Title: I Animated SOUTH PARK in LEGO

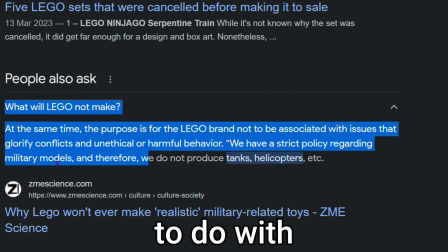Here's a fun fact. The LEGO group will never make anything to do with conflict. They will also not make something that they deem too inappropriate.
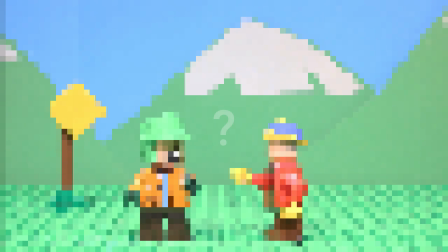South Park. If LEGO won't make South Park, I guess I will. By the end of this, I will have made my very own short South Park animation in LEGO.
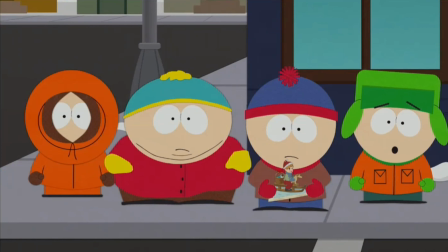But first, we need characters. The core cast of characters are made up of very simple colours and shapes.
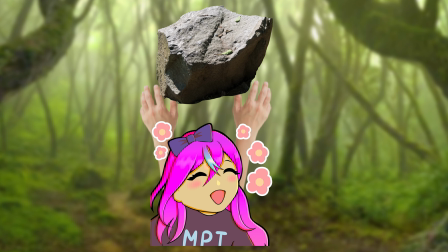So, shouldn't be too hard. This was, in fact, not true.
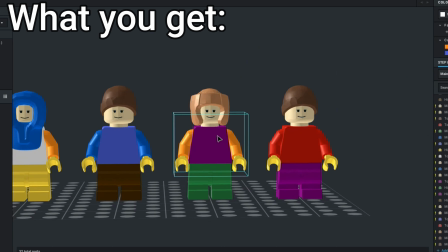There are so many pieces that are seemingly perfect for the characters, but not every piece comes in every colour. so I took some creative liberty.
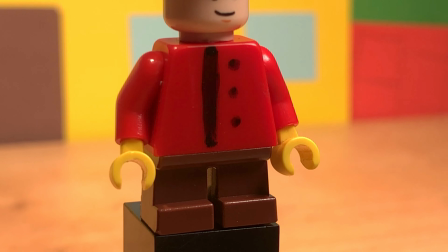This is Cartman. He has a red torso, which I have vandalised. He also has a robber's hat, on which I have painted the appropriate covers.
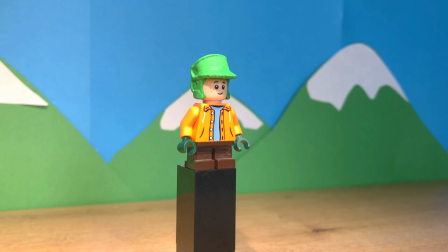It is pretty much the same case for Kyle, however, just his hat had to be modified.
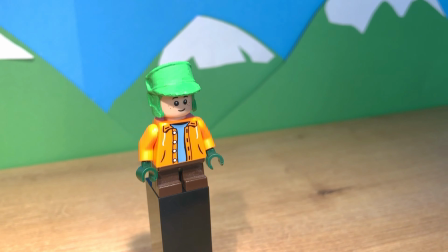They are not perfect, but they are something, and because I know I will need them, here is Cartman's mum and Mr Kitty.
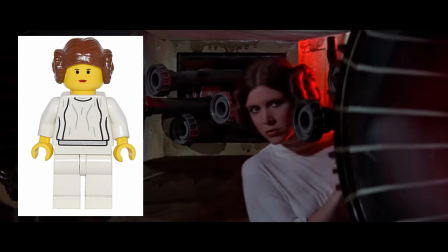Cartman's mum uses the face of Padme and the hair of Leia from Star Wars, creating a strange kind of fusion between mother and daughter.
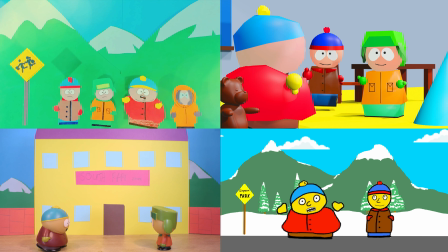This is not my first time animating South Park, so by now I know what to expect.
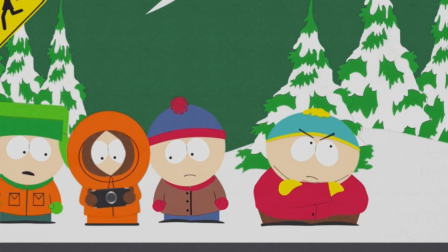First, I need to train an AI to talk like the South Park characters. It never sounds perfect, but it is still pretty impressive.
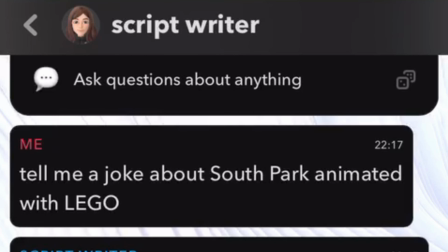I tried asking Snapchat AI to tell me some jokes about LEGO South Park. Yeah, based on this, I think the human race is safe for now.
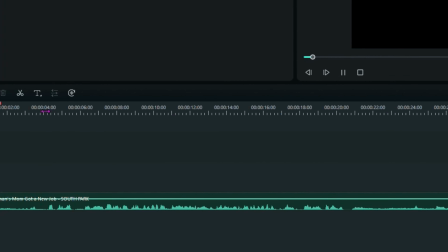Training the AI involves pirating the footage of the show, painstakingly cutting out all the lines from the character you want to dodgily replicate, and then feeding it into the website.
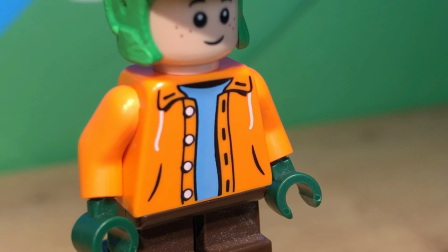Pretty boring. I needed to test out my new Kyle voice, so I animated a quick test.
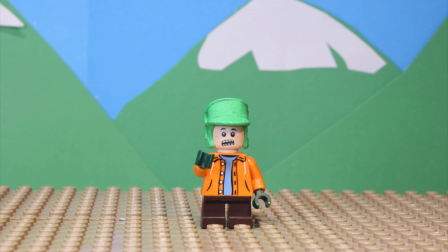Please, please, please, subscribe to the MPT channel.
Do what he says or else his dad will sue you.
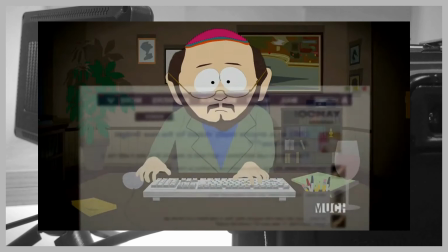His dad is a lawyer if you didn't know. This is Cartman's house and I need to make it in Lego.
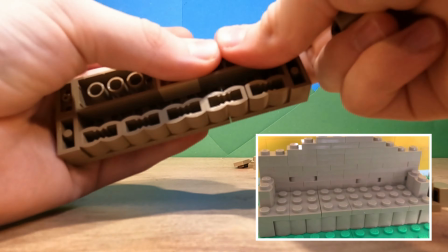After the walls were built, I made the couch, table and light.
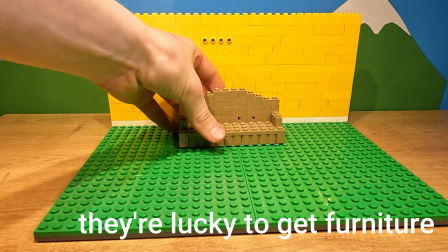I was tempted to recreate this painting from their wall, but I'd rather make them live in a bland world with nothing interesting to entertain their feeble minds.
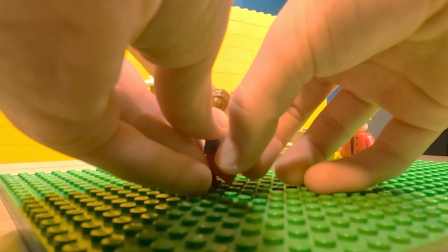And wow, I animated the shots from this part of the scene. I was trying to keep the snappy, slightly sporadic movement of South Park, while making each motion flow nicely into the next.
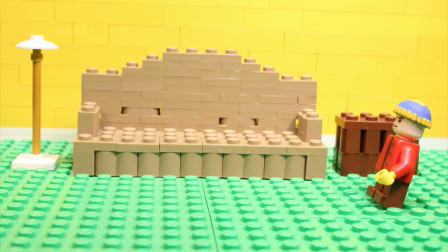Honestly getting Cartman to walk was hard, because the short lego legs don't actually move. I settled for this back and forth wobbling, which to be fair is surprisingly accurate to what they do in the show.
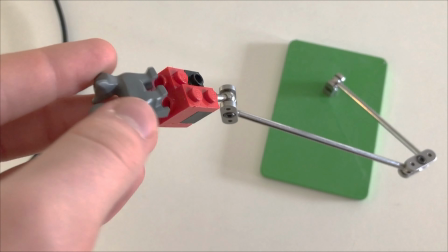And now that I have animated the scene, I made Mr Kitty fly by attaching him to this rig, which I can remove in post.
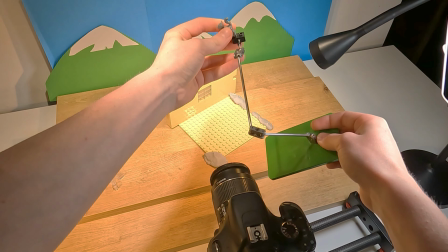That sentence probably sounded weird because you don't know the story yet. Just accept that the cat needed to fly, and we can move on.
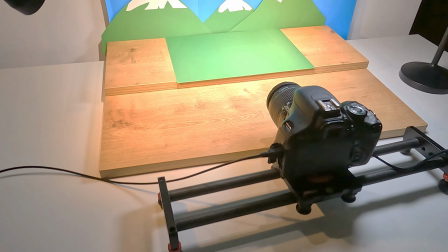I wanted a kind of intro to the short where the boys realise they have turned into lego. So I started with this green card as the floor and then swapped it for a base plate and put the figures on it.
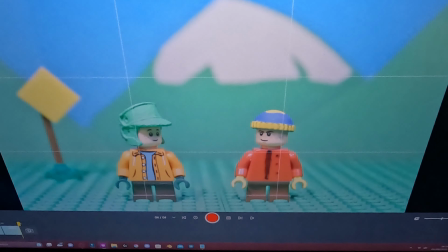Then I could animate actual South Park characters talking and have them transition into their lego counterparts.
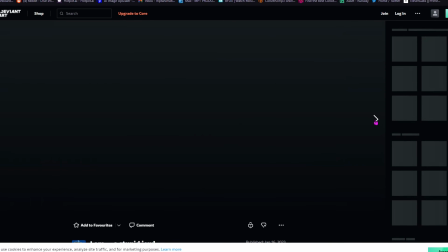I feel like there should be a website that has all the South Park assets that you can just animate whatever you like with them.
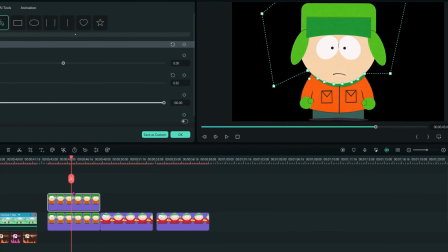Because right now if I want to make them move I need to download them and then cut off their heads so that they can move independently.
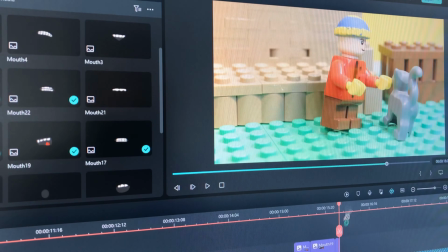That is nearly all, but I need to give them the South Park mouths to follow what they are saying. This is always the part I hate the most about making these.
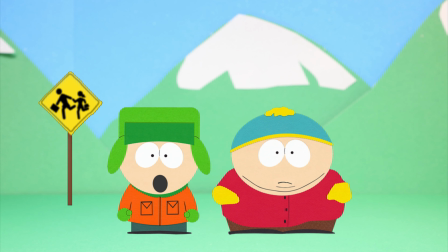But, after all that...
Yeah, well, you are the worst person I know. Ha! At least I'm not a Jew.
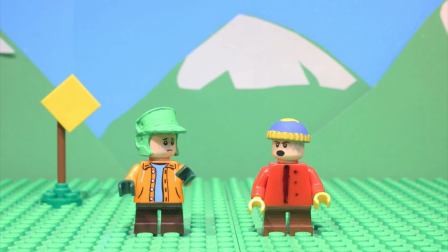Wait, why are you Lego? You're Lego as well. I am so confused, dude.
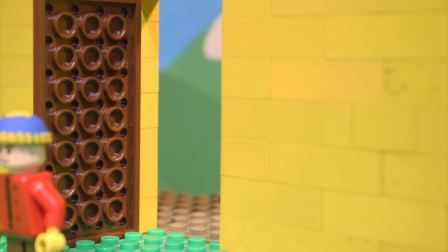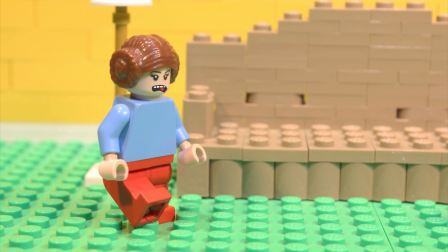Hell, why do I look so weird? Oh, honey, you are just big boned. No, I mean I look like a toy.
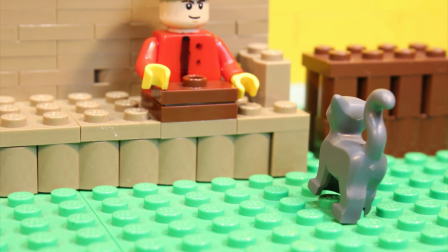This is so lame. Well, everything looks normal to me, darling. Meow, meow. No kitty, that's a bad kitty!
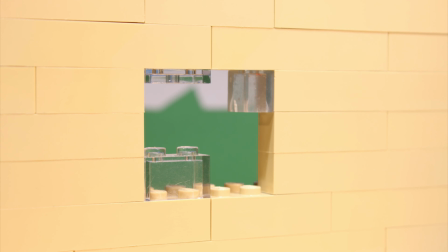Meow! Oh, how sweet.